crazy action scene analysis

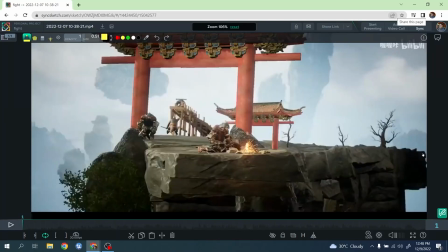Hey everybody, this is Alessandro. Welcome back to my channel. A couple of days ago, a friend of mine shared this crazy action sequence with me. I watched it multiple times. I really enjoyed really great camera movement and stuff like that. And I thought about it, it would be really cool to share on my channel, especially I'm being not active for quite some times right now.
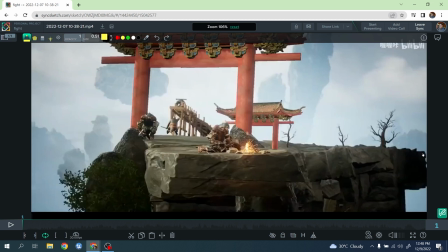And sharing with you, discuss about it, what is working really well, what could have been improved a little bit more. But overall, I think is a great piece. And by the way, I think this is done by a Chinese studio. I don't really know the name of the studio, so if by any chance you want to let me know,
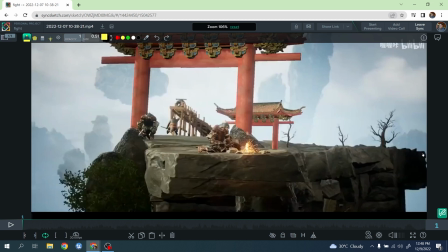write it down in the comment. I would love to give credit to the amazing people who did this fantastic job. All right, but let's go and take a look at it together.
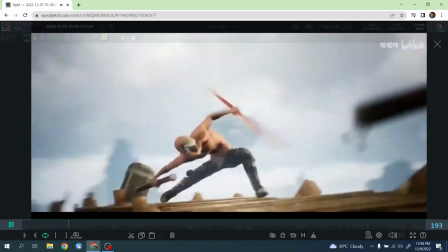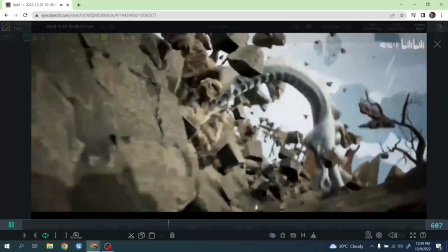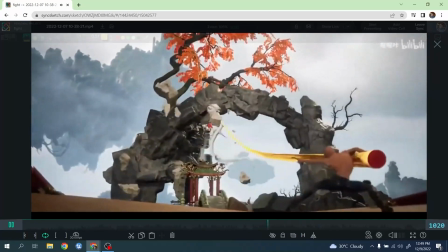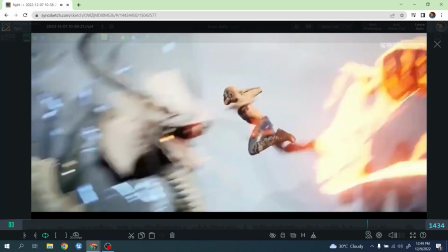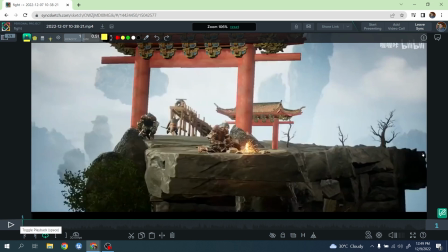All right, guys. So first of all, kudos to whoever did this, the overall idea, storyboard, layout, camera, and animation, because pulling off such a sequence like this is definitely very, very challenging and very impressive.
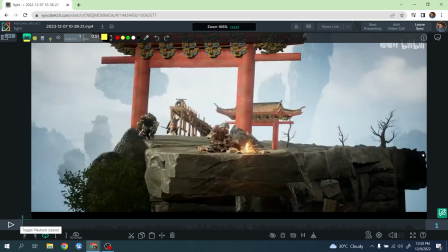So kudos and big bravo to whoever did this. It's really an amazing sequence. Everybody involved should be really, really proud. All right. But what I want to discuss with you today is some of the things that I think really works really, really well, are really well done and well executed, and other things sometimes that I still feel can be improved.
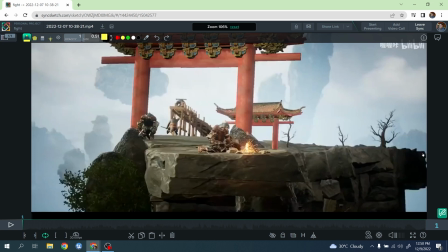And this is nonetheless, obviously, my personal opinion. All right. So I hope nobody's taking personal. We're just doing for the sake of admire a very beautiful animation and discuss it together.
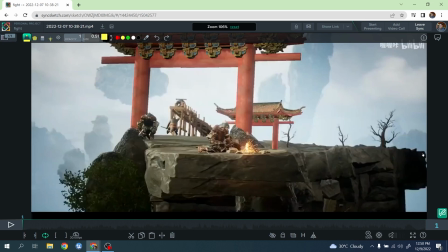All right. So let's take it with this with a grain of salt. Okay, let's start with this one, with this very early camera movement. So for me, one of the things at least when I watched it the first time, because everything is moving really fast,
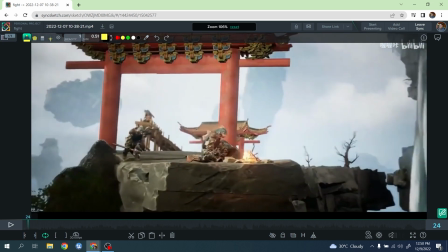and the issue that I had is because the camera, you see, the framing is centered around this character overall here,
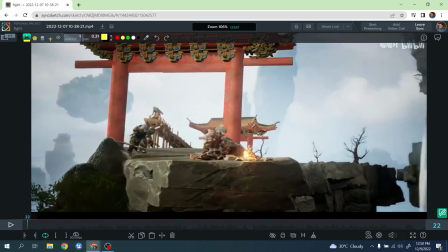and because the camera is rotating around this character here, right?
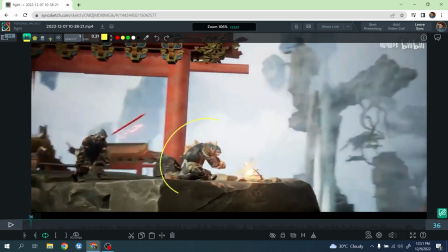My center of focus is this section.
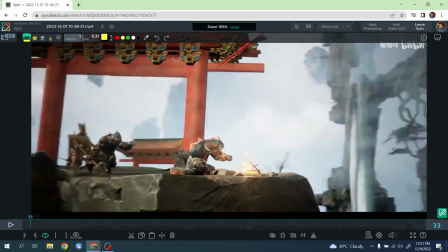And because of that, and because we have a quick camera movement, I actually completely miss where these things is coming from. Because again, my eyes of attention were here, and suddenly
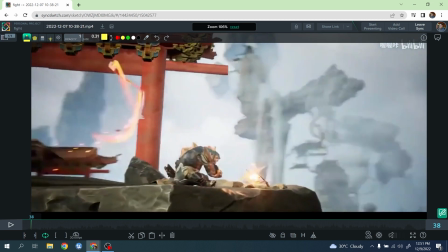this guy get hit by this part, and then as soon as we go here,
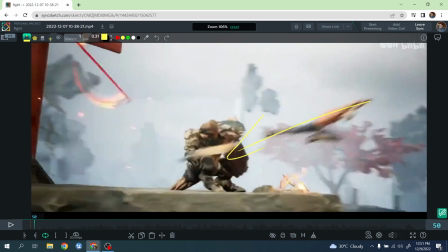the character started to flow in and kind of hit this one. So I kind of feel like this could have been done in a different way.
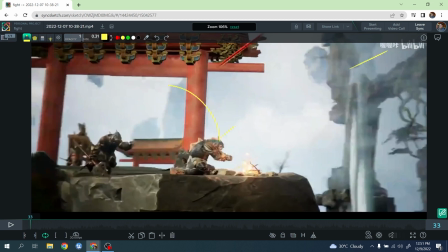Like maybe actually the stick hitting this guy here, the stick bounce here, and then the main character coming. Because at the moment I had to watch it multiple times to realize that these things was coming and hitting this guy.
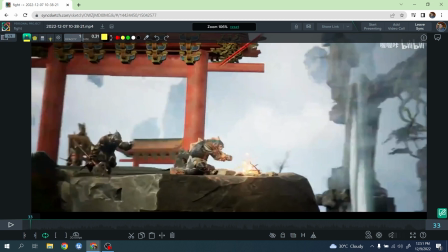The very few times you kind of miss those things, and it's okay if some people watch it over and over and they discover new details. But when you're watching a movie, a sequence, ideally you should have a very clear idea of what's going on when you watch it for the very first time, right?
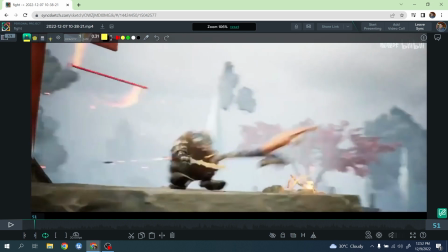And I love how dynamic and fast-paced action this is, right?
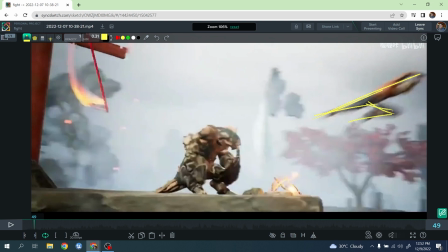I love this very light, straight line of action here, right? How the body kind of bend.
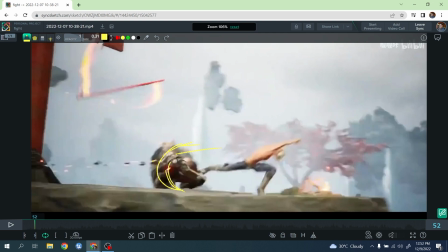Sorry, by the way, for the quality of the video.